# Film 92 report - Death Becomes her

So, biting back our disappointment, we move on to our special report on the making of Death Becomes Her. This is a black farce starring Meryl Streep, Goldie Hawn and Bruce Willis, and directed by Robert Zemeckis, who made the Back to the Future trilogy. An odd combination, if you think about it, of disparate people who range from the supremely talented to the not particularly talented at all. Just as interesting, though, are the special effects, state-of-the-art stuff that involves computer graphics and blue-screen process work. Well, you'll see.
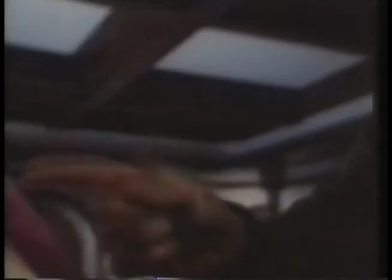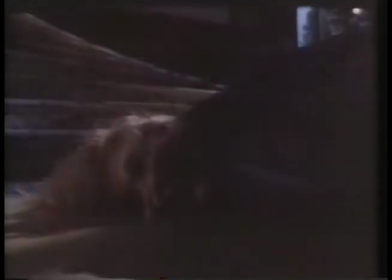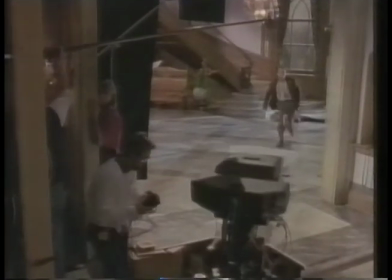0:38 Robert Zemeckis, a director already well-known for films like Who Framed Roger Rabbit,
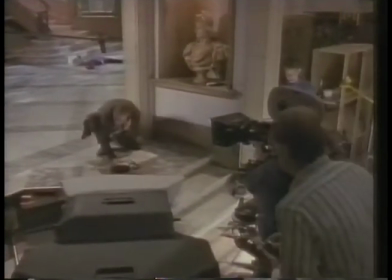0:42 which pushed available technology to the limits, was posed an entirely new set of problems for Death Becomes Her.
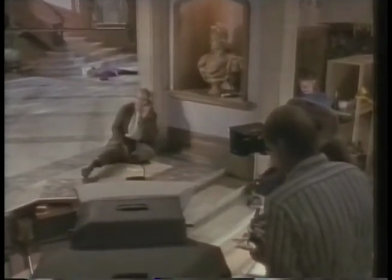0:48 For example, how do you put Meryl Streep's head on back to front?
It's me, and it's Benville!
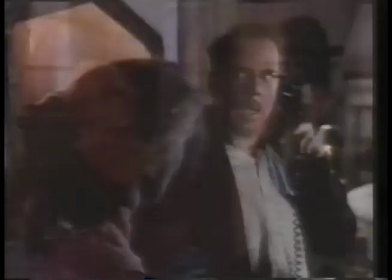0:53 You pushed me down the stairs. Ah! Oh, my God!
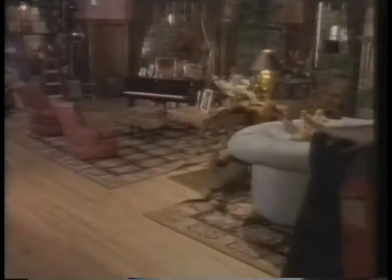1:00 And cut!
We didn't know we could do it even when I proposed it to what I call my special effects team, I said, now we have this idea of having Meryl with her head on backwards.
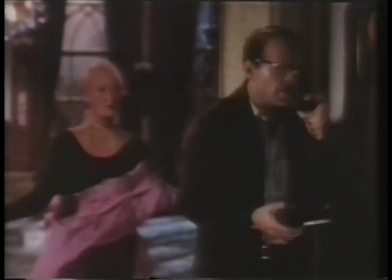1:09 How are we going to do this? And they looked at me and said, well, we don't know. We'll have to go think about it.
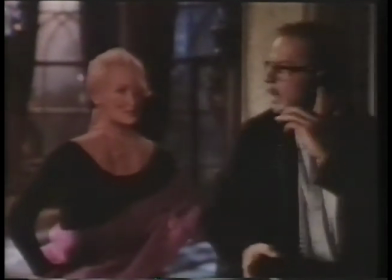1:15 So we were not, we weren't sure it was going to work, but that made us very attentive.
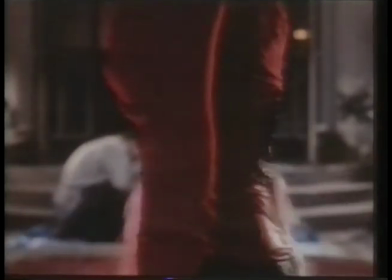1:21 Bob always has a way of creating visuals that are almost impossible to do, so you have to push the techniques as far as are available and then a little bit beyond that.
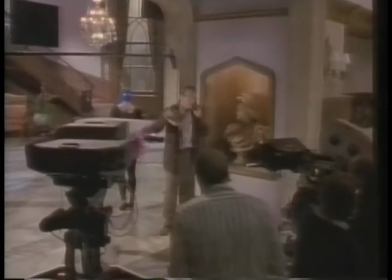1:32 The way the shots are constructed for the most part are shooting her body first,
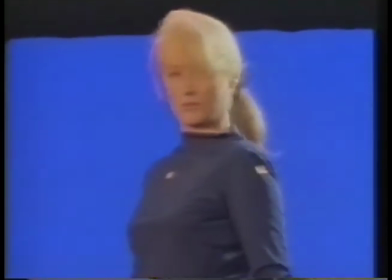1:37 then we shoot a blue screen head of Meryl duplicating a lot of the
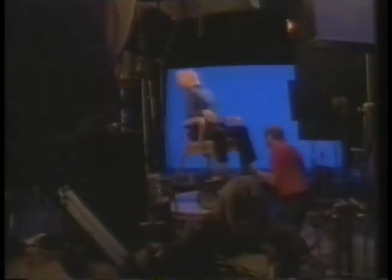1:41 action and lighting changes that are going on and then that's plotted using computer graphics.
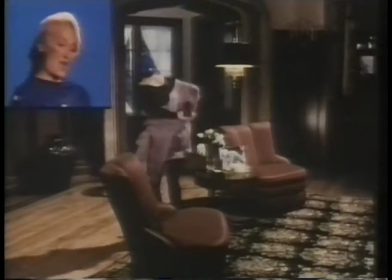1:46 We match move her head frame by frame onto the body which is all twisted around like a corkscrew and it looks like it's all connected as one horrible nightmarish piece.
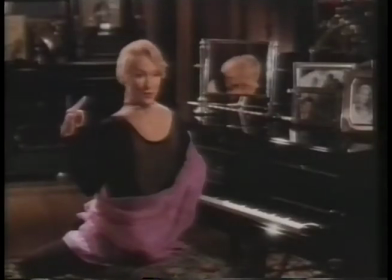1:56 What's wrong with me?
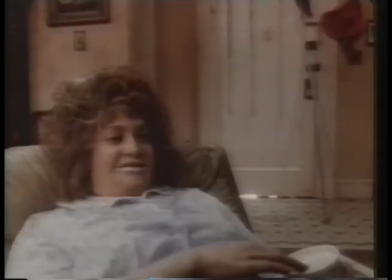1:58 The key to the Goldie stuff was that they they I was so concerned that we weren't going to recognize because we were exaggerating her features so much.
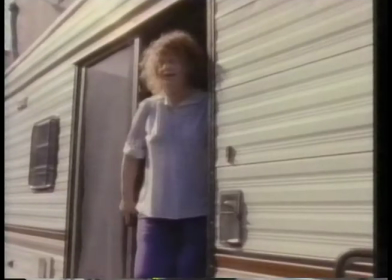2:06 But they knew what to keep.
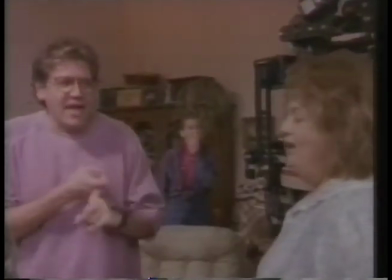2:07 They kept her eyes and they kept, you know, all the things that gives her her personality and then just made her 250 pounds heavier.
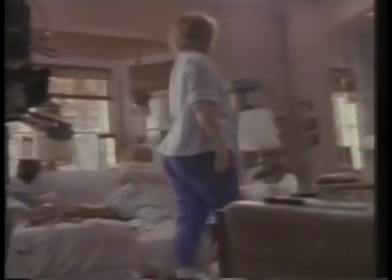2:16 The danger with any film incorporating tricky FX and make-up is that less time is actually spent by the actors in front of the camera.
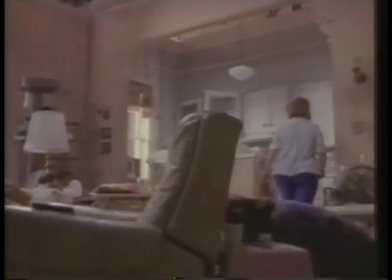2:23 Well, we had a really great make-up effects team.
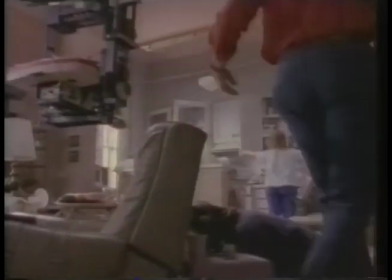2:27 Dick Smith actually, you know, came out of retirement to help us with this and his team and the guys he has trained over the years and they did a great really great terrific job I must tell you we thought that it was gonna be a great shock and a great surprise but I never expected the kind of uproarious laughter that it is instigated and and I mean Kurt saw this and I thought he was gonna vomit I he was laughing so hard that I mean I was actually had stopped laughing was beginning to worry about him because he was on his feet he was out
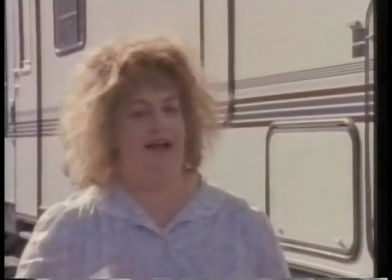2:59 of control how's my hair look
Can't have been the film that made Kurt want to vomit. Must have been something yet. Anyway, Death Becomes Her opens on December 4th, but before then I'll be talking to Meryl Streep about the film and other aspects of her career.